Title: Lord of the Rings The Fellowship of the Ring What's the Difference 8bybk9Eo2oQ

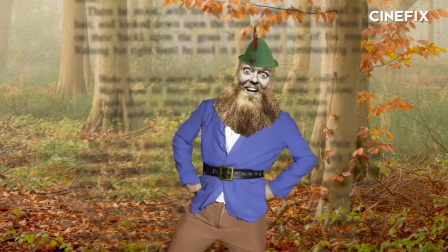(4:19)
Then they spend three whole chapters in the company of Tom Bombadil, a seemingly ancient protector of the forest who saves their lives a few different times in fairly rapid succession.
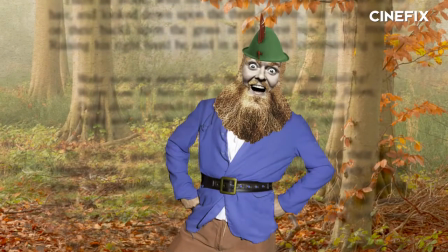(4:27)
Why don't you stay with me, little guys?
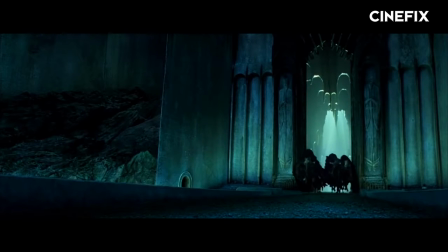(4:31)
You would expect a book as densely authored as Tolkien's classic to have cuts for time, even when the film is as thoroughly adapted as Peter Jackson's.
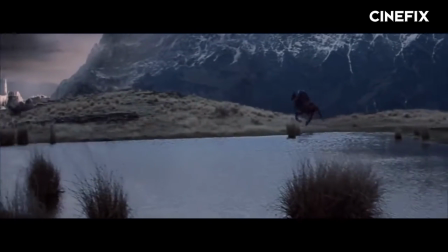(4:39)
But these cuts aren't strictly edits to the narrative.
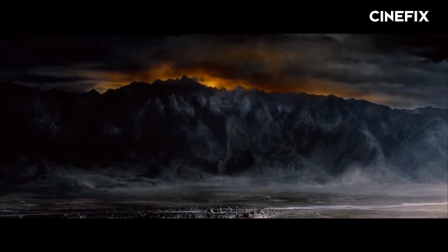(4:41)
These cuts instead seem to shift the focus of the narrative from the journey being long and arduous in the book to the immediate danger posed by the ring in the movie.
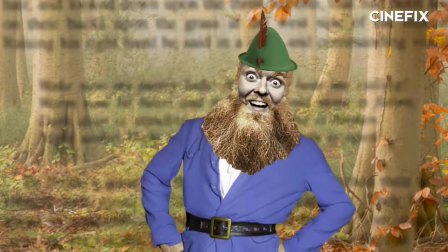(4:50)
Even cutting Tom Bombadil, which is on its surface an entirely narrative edit, serves this function.
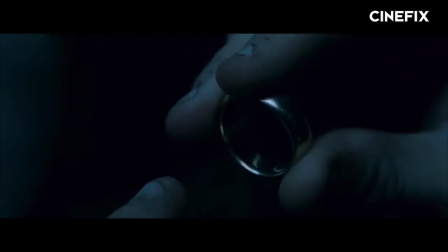(4:55)
It's not leaving the safety of the Shire that imperils our heroes, it's the ring and the urgency with which it must be moved to Rivendell that drives the action.
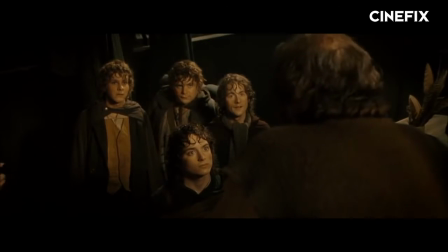(5:02)
But once the book and movie arrive at the prancing pony, we begin to see some more significant character differences.
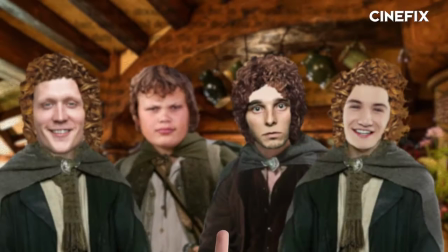(5:08)
Aragorn, or Strider as he's first known to Frodo, plays a bit more outgoing in the book. He has a handful of sarcastic, bordering on dickish comebacks for the hobbits when they first meet.
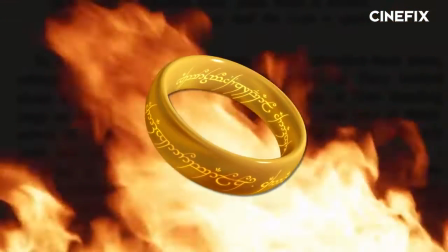(5:17)
He's also carrying the shattered Narsil, the sword used to cut the one ring from Sauron's hand way back in the day.
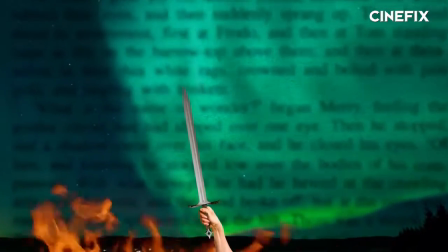(5:22)
He even seems downright antsy to see the sword reforged. In the movie though, the shards of Narsil reside in Rivendell.
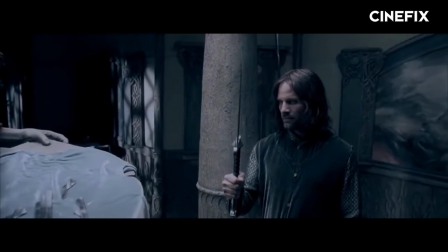(5:28)
And movie Aragorn is more than a little reluctant to take up the mantle that goes with his lineage.
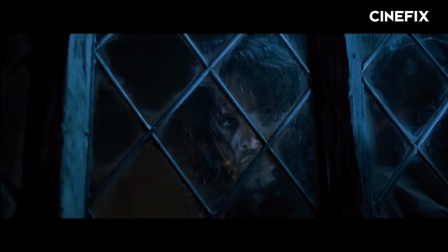(5:32)
While book Aragorn does question his own ability to lead the hobbits safely on their quest, there is little trace of self-doubt in movie Aragorn's actions.
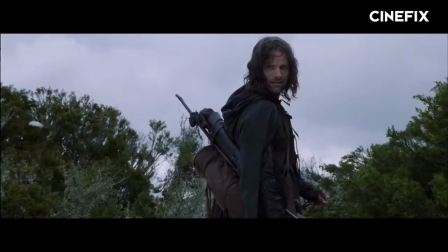(5:40)
At least where the route through Middle-earth is concerned. His place in the kingdom of men is another matter entirely.
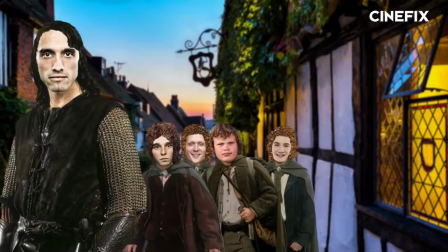(5:45)
After teaming up with Strider, the hobbits evade the Black Riders and Bree once again. They take their time heading back into the wild, and when they do, it's in full view of half the town.
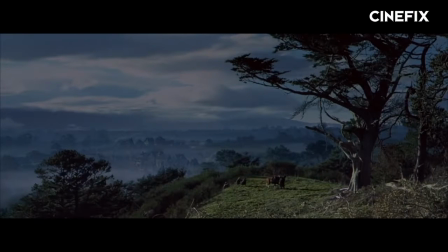(5:54)
The movie uses a wide shot of Bree in the predawn hours, with the hobbits hustling up a hilltop to imply a sneaky and immediate exit.
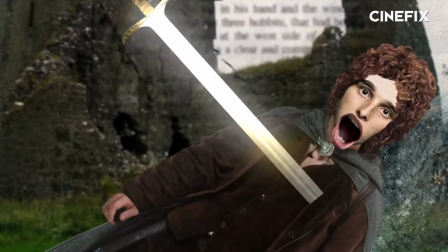(6:01)
And again, when Frodo is stabbed on a weather top, he's not immediately incapacitated like he is in the movie.
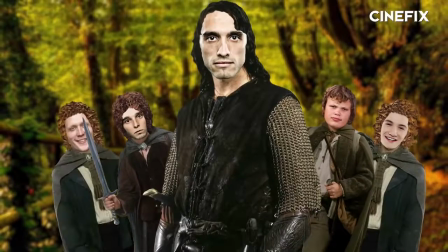(6:06)
Instead, Aragorn and the hobbits travel with the still functioning Frodo for nine days.
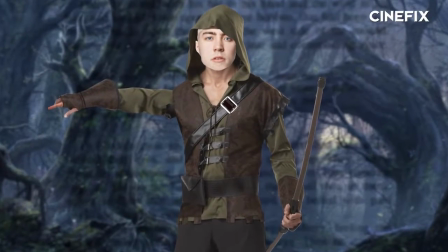(6:11)
Then an elf named Glorfindel finds them and guides them through the wild towards Rivendell for two more days before the Ringwraiths catch back up to them.
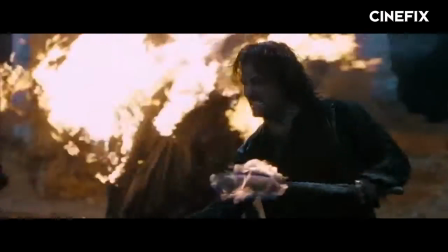(6:18)
In the movie, Frodo gets stabbed at night. Aragorn chases the Ringwraiths off at night, tends to Frodo at night, before being joined by Arwen,
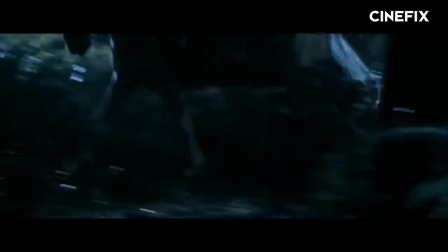(6:25)
Aragorn's lady elf sweetheart, who immediately takes off with Frodo en route to Rivendell that same night.
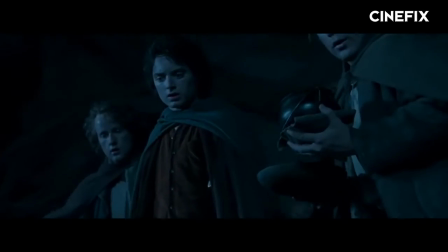(6:30)
If I seem like I'm overstressing the time of day in which these events are portrayed, it's because I am.
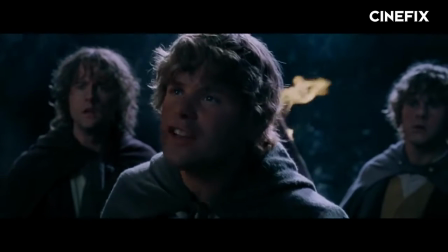(6:35)
The language of cinema dictates, more often than not, that all these events are taking place in the same night.
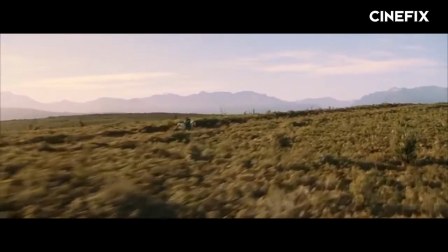(6:40)
When we rejoin Arwen, she's sprinting across a field at dawn, implying only a few more hours have passed since she began her flight.
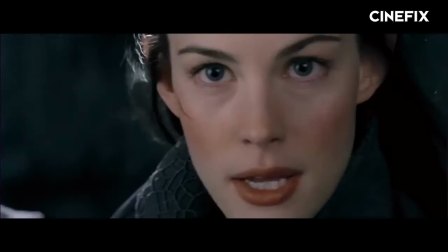(6:47) If you want him, come and claim him.
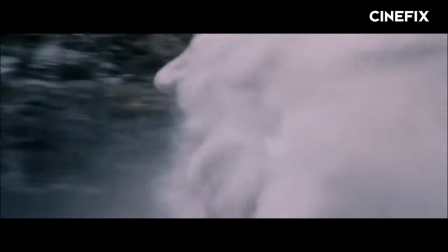(6:51)
Ultimately, Arwen makes it to the river with Frodo into her people's lands before summoning a flood to wash away the ring rates.
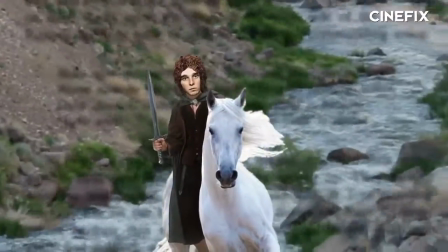(6:57)
But in the book, it's Glorfindel who sends his horse bearing Frodo in a sprint towards the river.
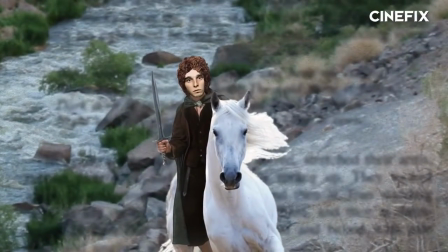(7:01)
And when the still-conscious Frodo reaches the other side, the flood springs up seemingly out of nowhere.
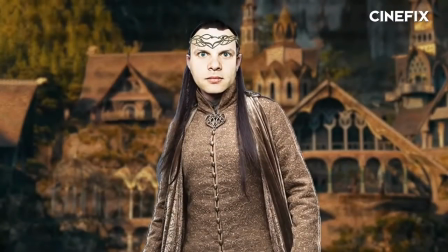(7:06)
And it's not until later we discover that Elrond of Rivendell has summoned it.
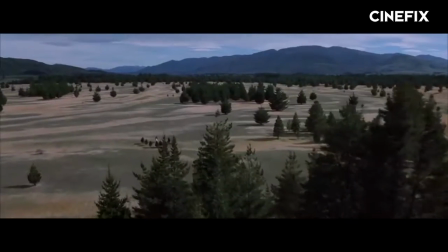(7:10)
So, while also mixing in some modernized gender politics, the movie sees Frodo get stabbed, followed by a literal sprint to save him.
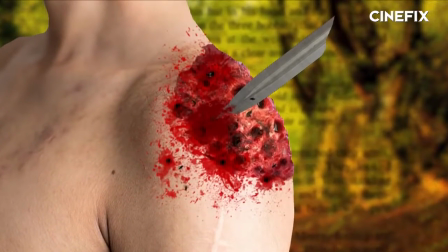(7:17)
In the book, he's got a shard of the Ringwraith's blade stuck in his shoulder for 17 days.
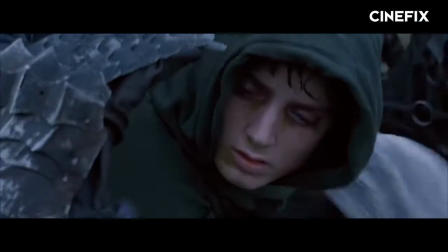(7:21)
The movie, again, consistently opts to make the threats more present and the danger more immediate.
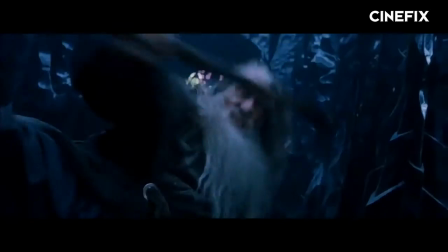(7:27)
Now, the movie version, being a fantasy adventure epic, does add a handful of scenes to make it more thrillingly cinematic.
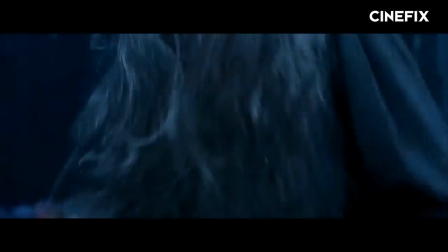(7:33)
For example, Gandalf and Saruman's rad wizard fisticuffs don't appear in the book.
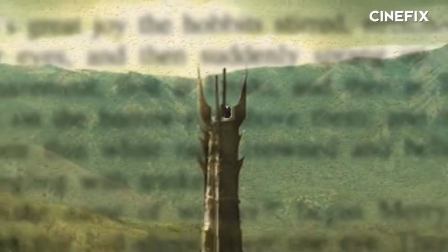(7:37)
After Frodo wakes up in Rivendell, Book Gandalf describes how he was detained on the roof of Saruman's tower, but not much else. Nor do we see any of the preparations Saruman is making for war. In fact, from this point on, the book and movie line up pretty well, with a few minor changes here and there.
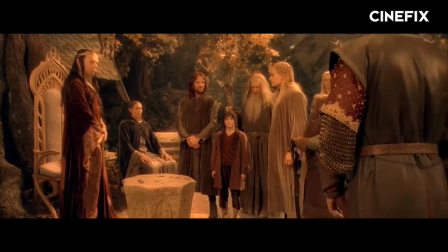(7:51)
The Council of Elrond decides on the Fellowship. In the movie, they all volunteer, but in the book, Elrond appoints each member, including those rascally hobbits, Merry and Pippin.
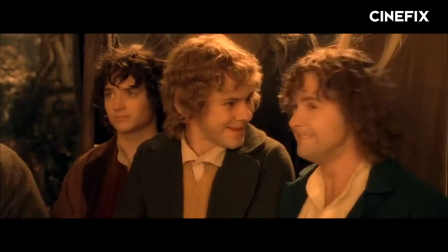(7:59) You shall be the Fellowship of the Ring. Right. Where are we going?
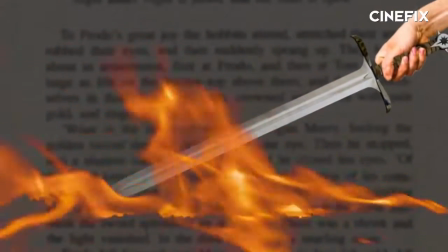(8:07)
Before the Fellowship ever sets out, Narsil is reforged by the Elves of Rivendell, and Aragorn renames it Anjurin.
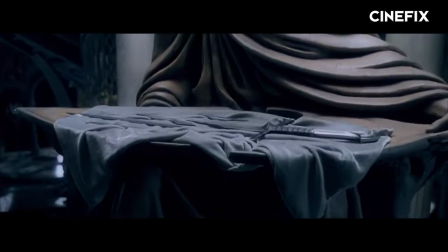(8:13)
Flame of the West. In the movies, Narsil isn't reformed until much later, but like we said, we're just covering the Fellowship of the Ring in this episode.
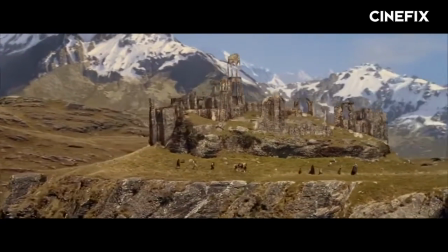(8:20)
Either way, once they set out from Rivendell, Gandalf outlines a route that lasts 40 days in a rare reference to a lengthy passage of time in the movie.